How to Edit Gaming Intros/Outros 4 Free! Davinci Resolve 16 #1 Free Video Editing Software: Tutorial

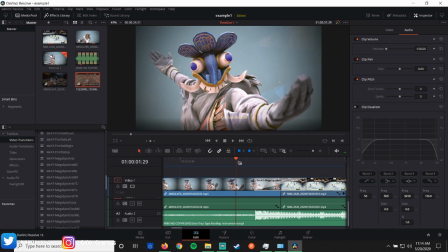363s
So we're going to bring this cursor over. we're gonna zoom in make sure this is as lined up as possible if it's not lined
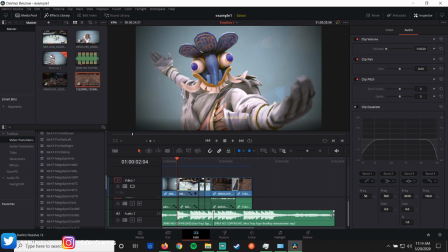371s
up you can just take a certain piece of it normally it'd be this side but I'm just gonna show you this because I got to trim it anyway click it and you just drag it down okay that's all you gotta do you keep dragging it down dragging it over until you figure out if it's exactly what you need right
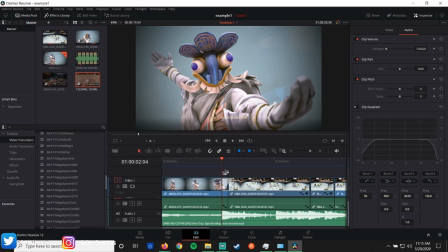386s
so I know that it's on that beat drop I've rendered everything now we got to make sure that it flows okay so we got a lot of movement here and a zoom in on the face so I went with let's go ahead and meet this just because it's gonna be a little bit loud
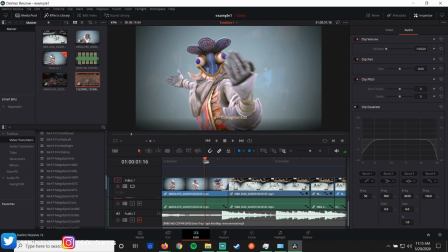401s
we don't really need it right now um so I went with the zoom in because I figured it'd be perfect for a spiral transition because it's already centered on the head okay so we see how that spirals transition comes right into come on
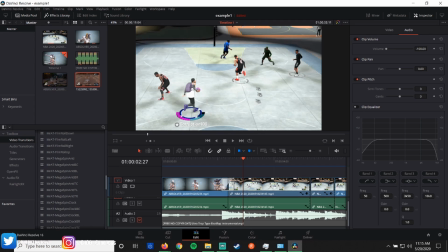418s
spiral into this 2k clip now this clip here 2k tends to have everything pretty zoomed out on the 2k camera so what I did was I went to one of the
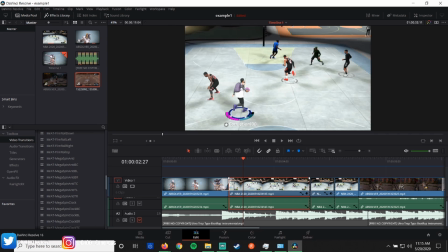428s
most important tabs in this editing software click on a clip and you go to inspector not just a clip you
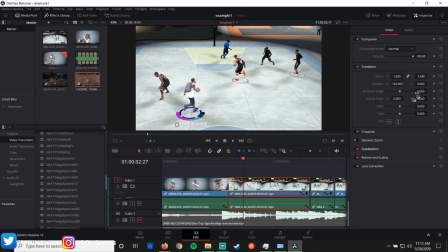436s
can click on a transition you can click on audio everything in here this is basically the properties tab or whatever this gives you the details okay I knew that this was too zoomed out so I went ahead and I zoomed in until it was correct. I changed the position until I re-centered everything.
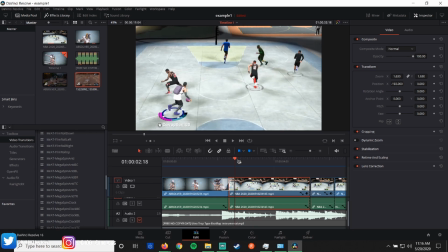454s
Now let's kind of scroll this and see where we are. So you're coming down after the crossover.
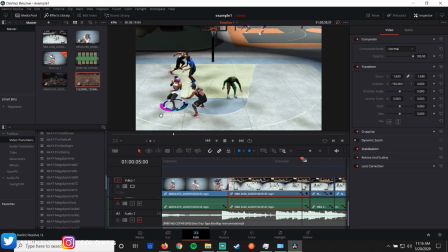461s
You draw the defense and then you hit him with a pass. Now the problem is, I don't know if you noticed, but this dude here, he's wide open, but he's off screen. That's a problem, but I don't really want to zoom out because I don't want to have all the other distractions, right? I really like how this video is zoomed in.
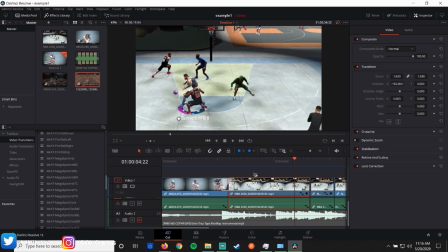477s
So what did I do? I went to my cut tab I split it right right
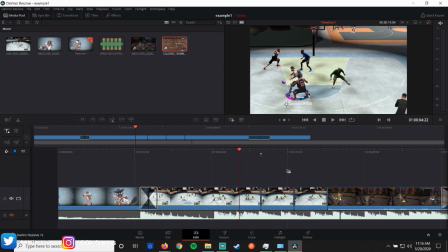483s
there right here wherever I split it go back to edit yep
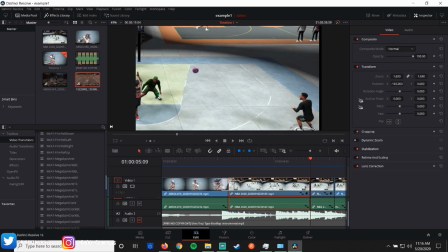489s
right here and then what I do is I give him his his highlight his sunshine right I split that clip and then I moved it and I zoomed in on him so you can see what he's doing okay and look how that just easily transition
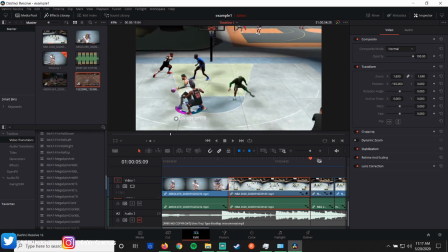502s
okay these are still transitions they're just simple cuts but they still count these are still used for news and things like that even movies usual
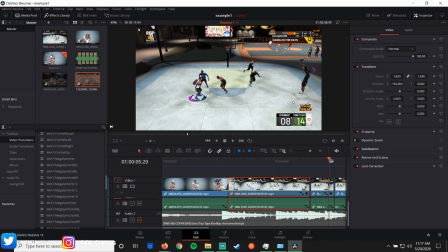511s
it still matters so now that we've seen basically everything that's going on zoomed
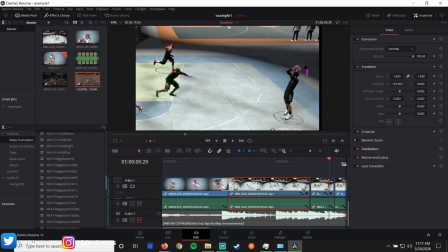515s
in we zoom out just to bring people back to what's normal okay and
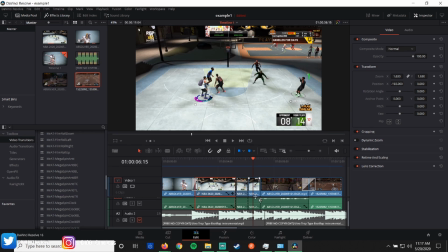521s
that normal it's gonna be a green light now because I've been doing all these cuts I don't feel the need to do a transition yet because I feel like it's gonna kind of slow down the movement in the video
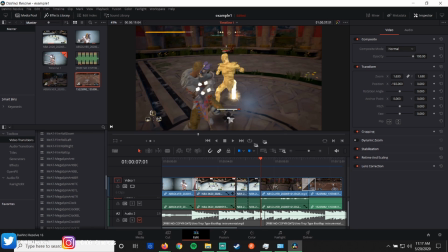531s
a little bit so what I did was I just cut straight to a fight right here now let's see if it'll play it okay see how I go straight into all that and if I wanted to honestly if I want to make this clip even cooler let's
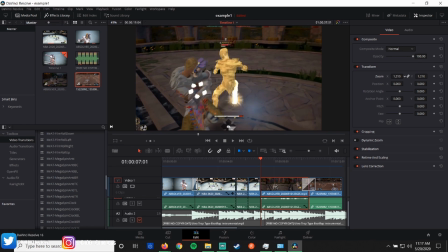547s
go ahead and zoom this in even more let's let's make people really focus on what's going on okay you don't have to do it a lot but you really want to you really want them to focus on this so we're zoom this in a little bit and see if we can make it
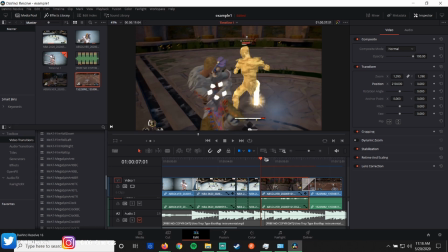565s
exciting right so let's see it's gonna have to re-render it so we're just gonna scroll and see how that looks it's a little bit off so what we'll do is we'll bring it over slightly because we're gonna move into this kind of side right here
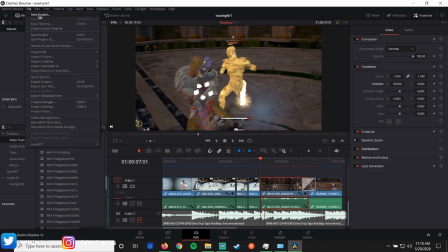585s
okay so I'm gonna go ahead and save this ctrl s or you can go come up here file save project as right so now